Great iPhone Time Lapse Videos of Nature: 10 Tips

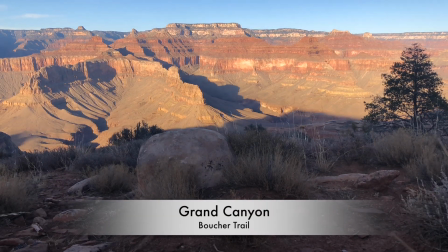0s
Hey video creators! Time-lapse videos of wilderness scenes can add a dramatic sense of time passage and motion to your projects.
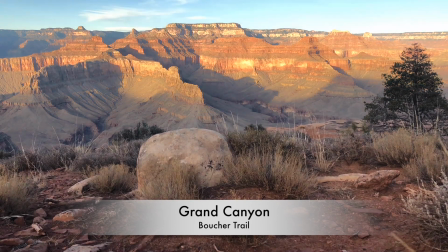8s
In this short tutorial, I'll show you why and how to create high-quality time-lapse clips of scenery and some people shots.
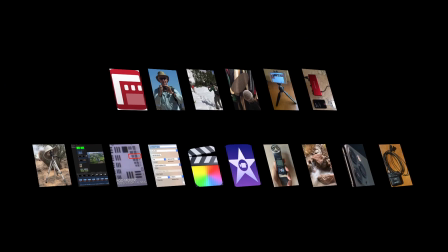17s
Combining expert content on outdoor adventures with videography tips and tutorials.
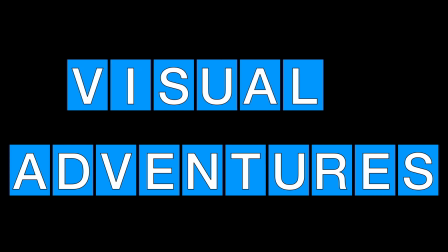25s
Visual Adventures with Kurt Papke.
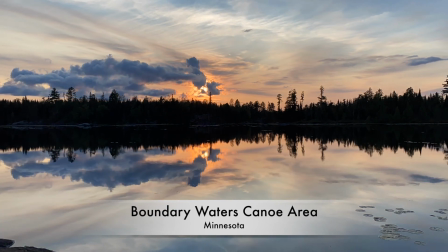30s
Wilderness time-lapse videos pose a special challenge to videographers because they don't often have people or vehicles adding motion to a scene.
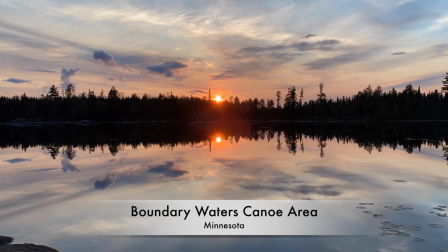39s
On the flip side, sun or moonrise or set, cloud motion, or shadows can accentuate the passage of time.
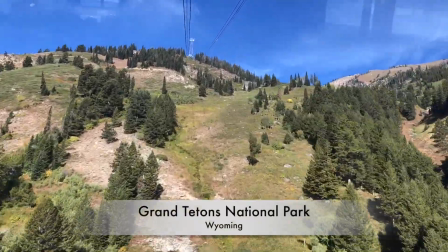49s
Moving in a tram or boat allows you to capture terrain flowing by.
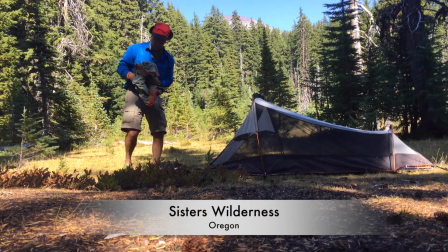54s
Time-lapse of cooking or gear setup can show complexity without boring the viewer.
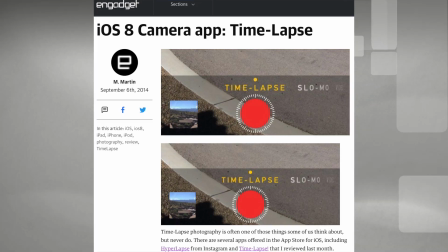60s
Let's take care of some of the technical details first.
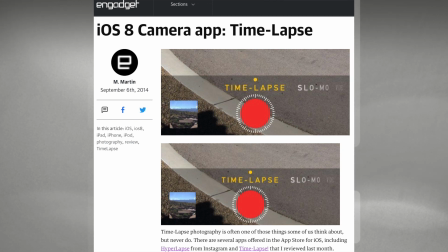64s
Apple added time-lapse capabilities to the iPhone with iOS 8 in 2014.
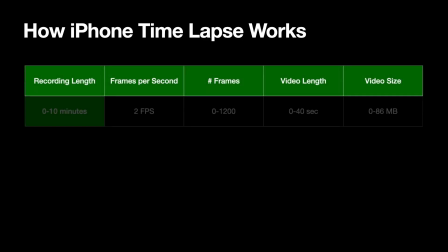71s
The way it works is it starts out keeping 2 frames per second for 10 minutes,
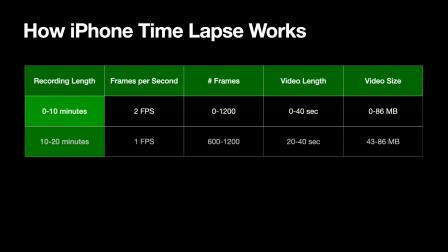76s
then it cuts back to 1 frame per second,
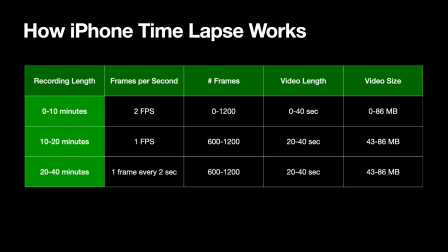80s
and continues to cut the frame rate in half every time you accumulate 1200 frames.
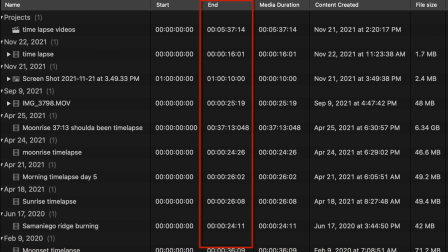86s
The result will always end up between 20 and 40 seconds,
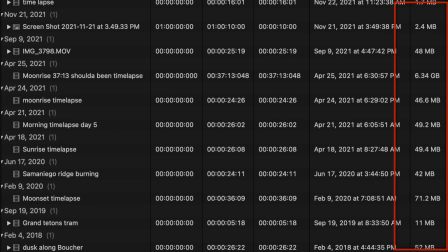91s
and it does a nice job of limiting how much space your video takes on your iPhone regardless of how long you let the time-lapse run.
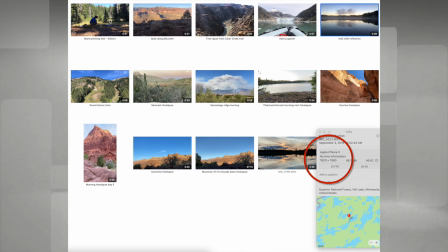100s
The resolution will always be 1080p. There's no settings to allow you to do 4K. In fact, there are no settings at all for time-lapse videos.
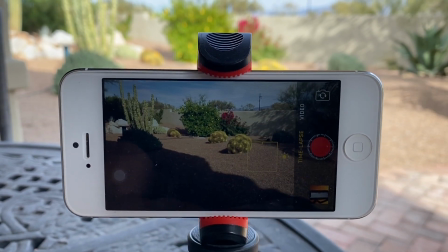111s
The only thing you can control is exposure and focus lock, and we'll touch on those later.
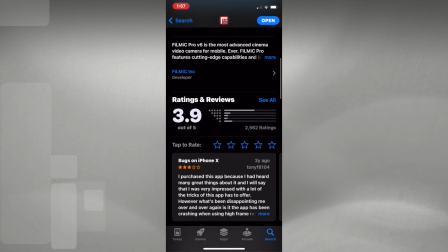119s
If you'd like more control over your time-lapse creation, I suggest you try Filmic Pro or the Moment app.
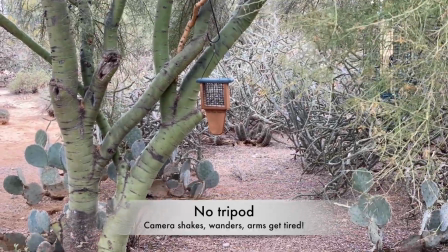127s
Tip number 1. You must use a tripod and a sturdy phone clamp.
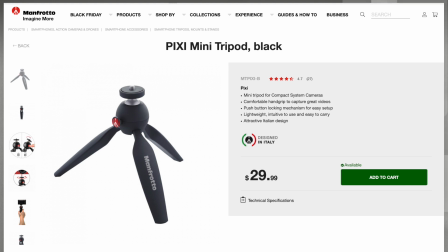132s
I like this Manfrotto tripod. It's a little heavy for backpacking at 240 grams, or about 8.5 ounces, but it is stable,
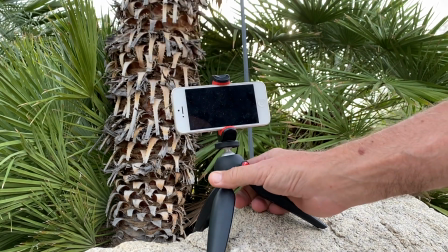142s
easy to adjust, and tilt with this little button, and can be used for handheld shooting like hyperlapses.
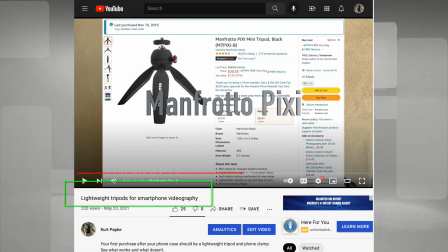150s
See my video on backpacking tripods for a couple of options. Tip number 2.
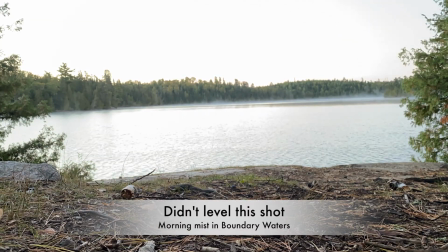156s
This one is overlooked by most of the time-lapse guides. Make sure your iPhone is level.
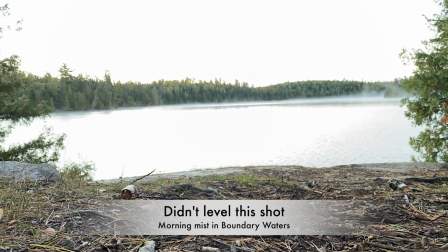163s
Nothing spoils a video more than a tilted horizon.
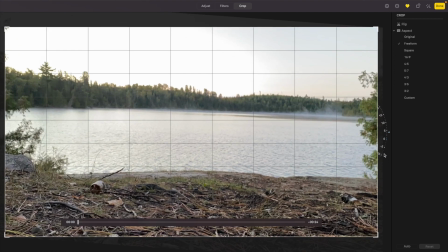168s
You can fix this in post, but you'll lose resolution and the edges of the clip.
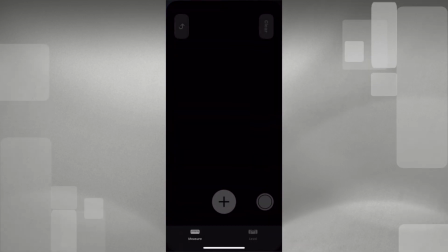174s
Learn to use the built-in iPhone level in the Measure app,
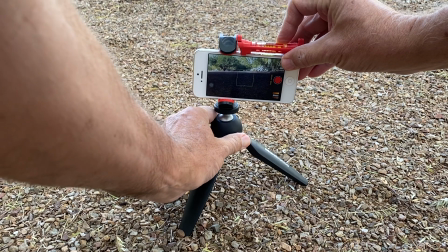179s
but it can be hard to see the screen with the tripod on the ground, so I recommend you bring a little line level.
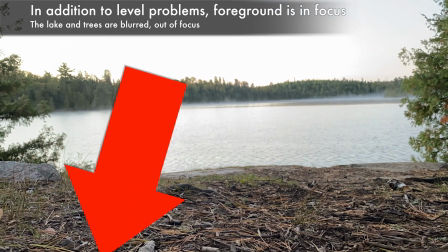185s
Tip number 3. Be careful not to have too much of the ground in front of you in the frame.
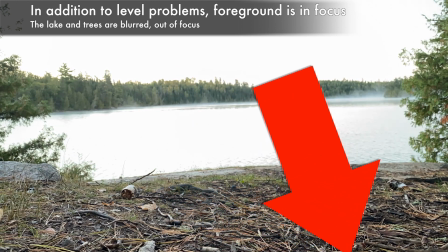192s
It can even throw off the focus of the shot if the autofocus locks onto the foreground.
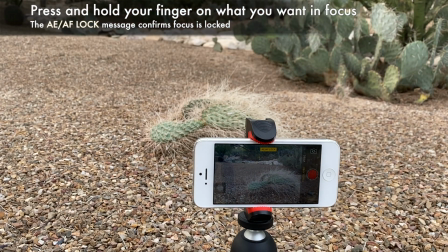199s
If necessary, use the manual focus lock. Tip number 4.
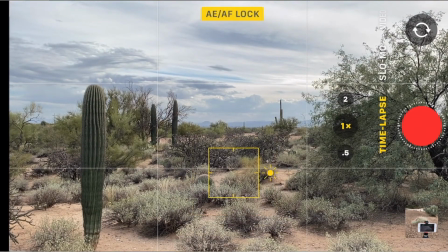205s
Make a conscious decision whether to lock exposure.
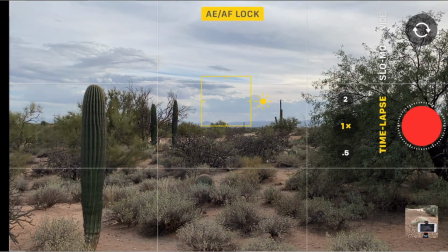209s
If you're doing a sunrise or sunset, you may need the auto exposure.
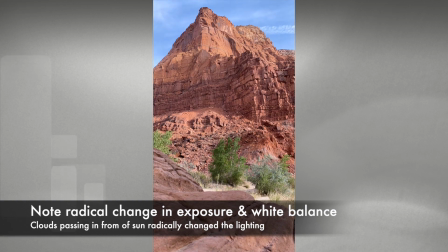214s
On the other hand, if you have clouds passing over, you may need to lock exposure to prevent irritating lightening and darkening of the clip.
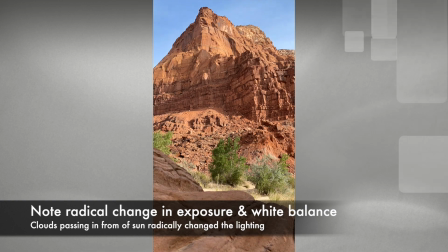223s
The native camera app has no white balance lock,
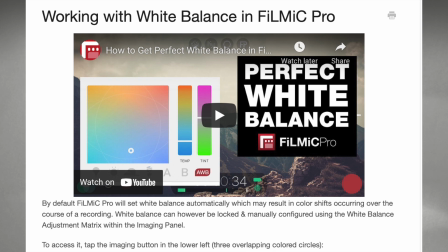227s
so if you want control over that, you'll have to use a third-party app like Filmic Pro.
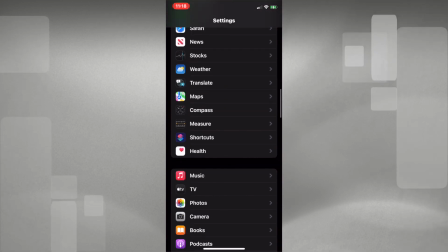233s
Tip number 5. In the Settings app, set Preserve Camera Mode.
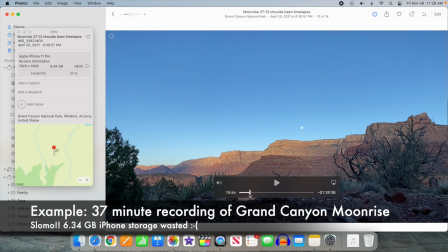239s
I've many times had the screen time out and the camera app reverted
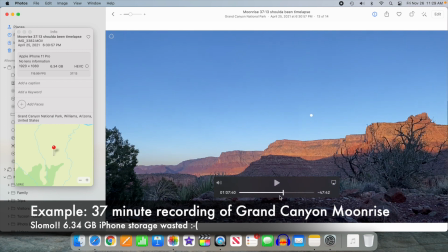244s
from video or time-lapse to photo and ended up disappointed.